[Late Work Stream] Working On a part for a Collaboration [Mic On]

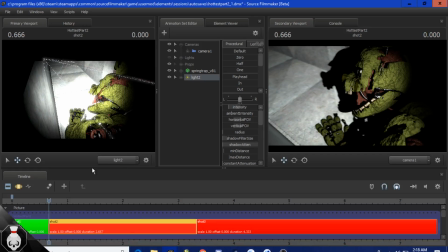Is it worth aiming in SFM?
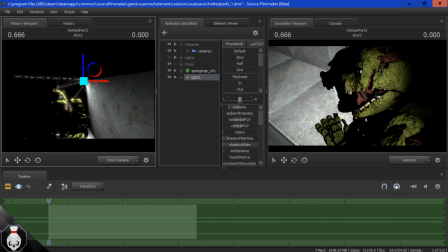If you really want to, if you really want to make your into a professional career, then I highly suggest moving to something like Maya or,
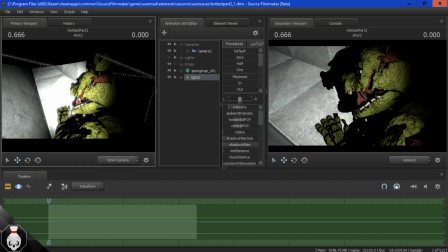yeah, probably just Maya, maybe Blender, because it's just better for your overall career.
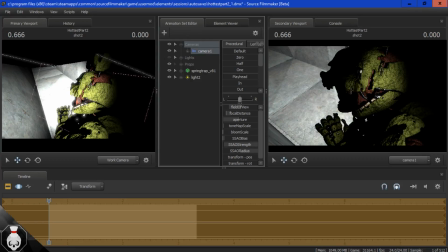But in terms of actual practice, Source Filmmaker is the way to go. That is way too strong.
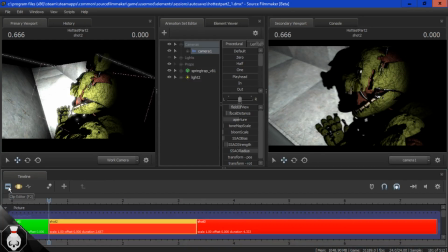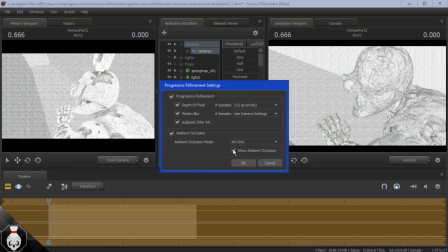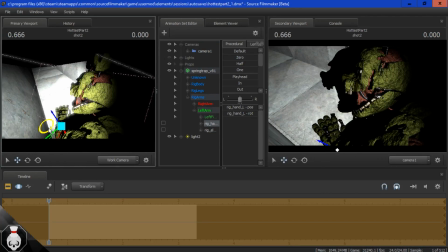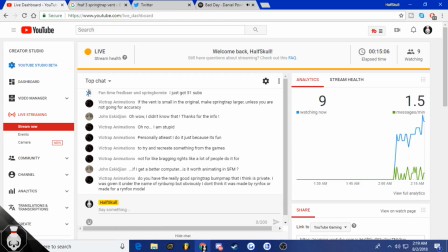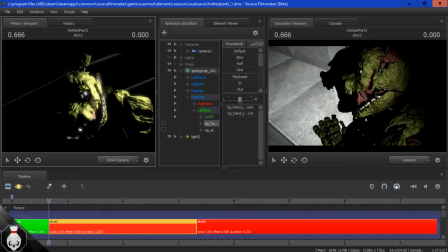No, if it's the one you're talking about, like that Ewok uses, no, I don't have it. This one I made custom.
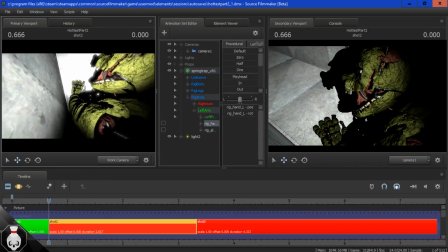The one that you're seeing on Springtrap now.
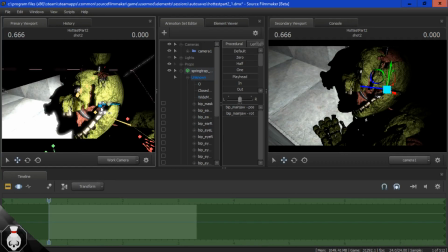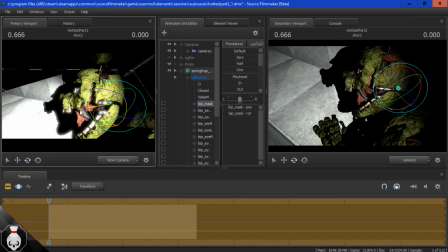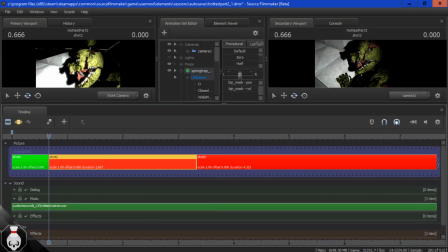I don't usually use Engine Post, but I'm going to see how it looks with Engine Post on.
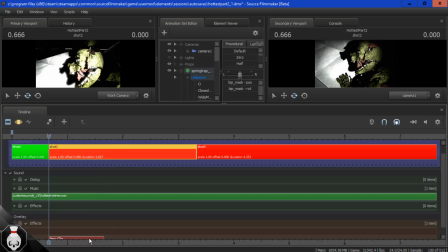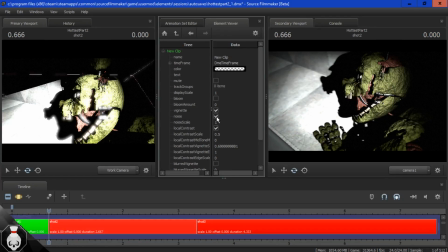I think Engine Post might work for this shot, but I usually don't use it because it's kind of bad. Okay.
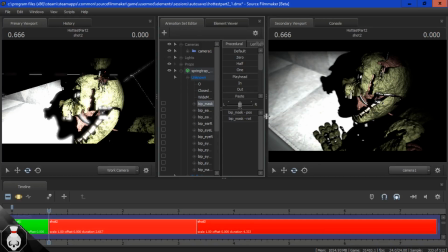Nah. I don't really think I like how engine. Let me change the display scale. I mean, it kind of works, but it's just it's too much of a distracting effect.
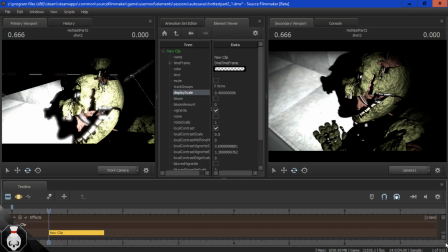Yeah, I'm not using Engine Post for this. There we go.
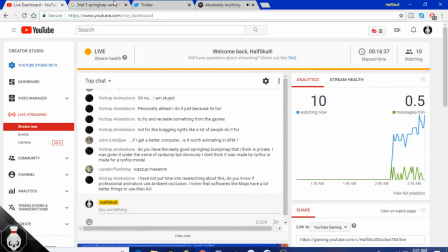That's better. Even though in the original it's extremely black and whitish, I can just do that in post. Hey, lunatic. Surprised you're awake.
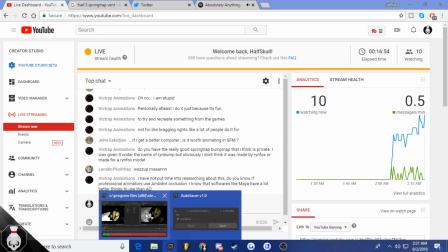Of course professional animators use ambient occlusion, Vic.
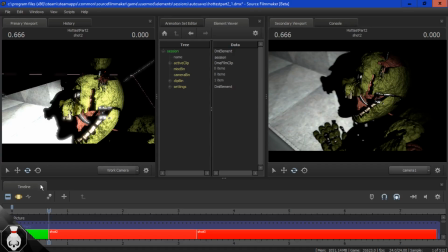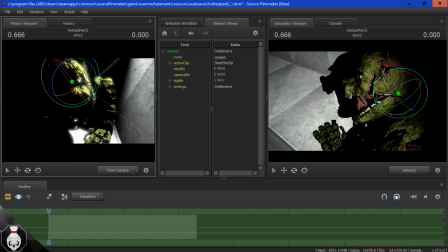Don't know why I wouldn't put more research into that. It's almost a necessity.
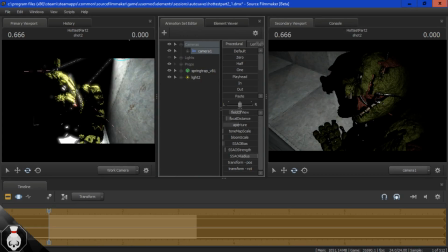Well, kind of is, actually. What I will do, though, is I'll make the tone map scale a bit darker. Fit the smooth the shot better. And brighten this up.
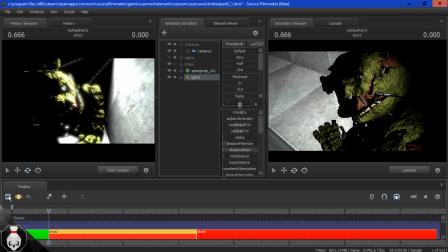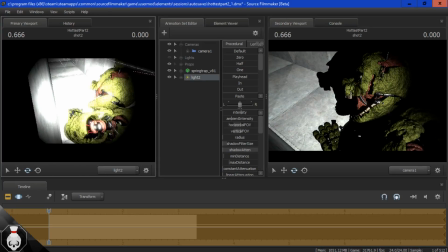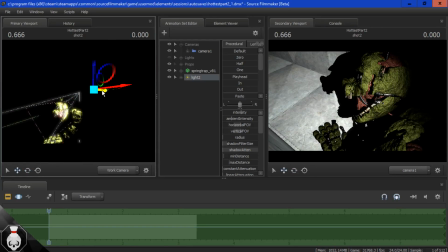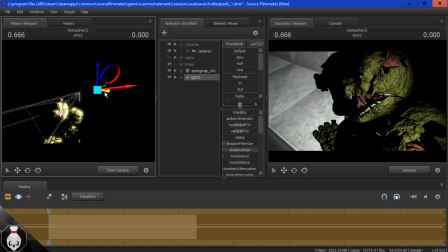I could just backlit them up a bit more.
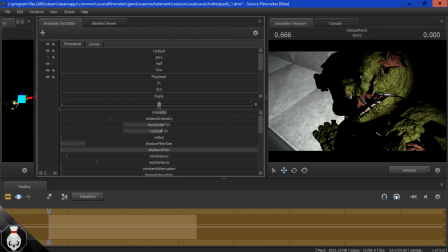So I'm gonna use my usual, add a tiny bit of radius just to help smooth the edges of the shadows.
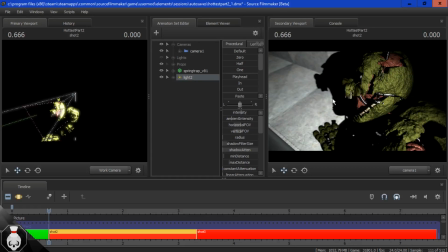Much better.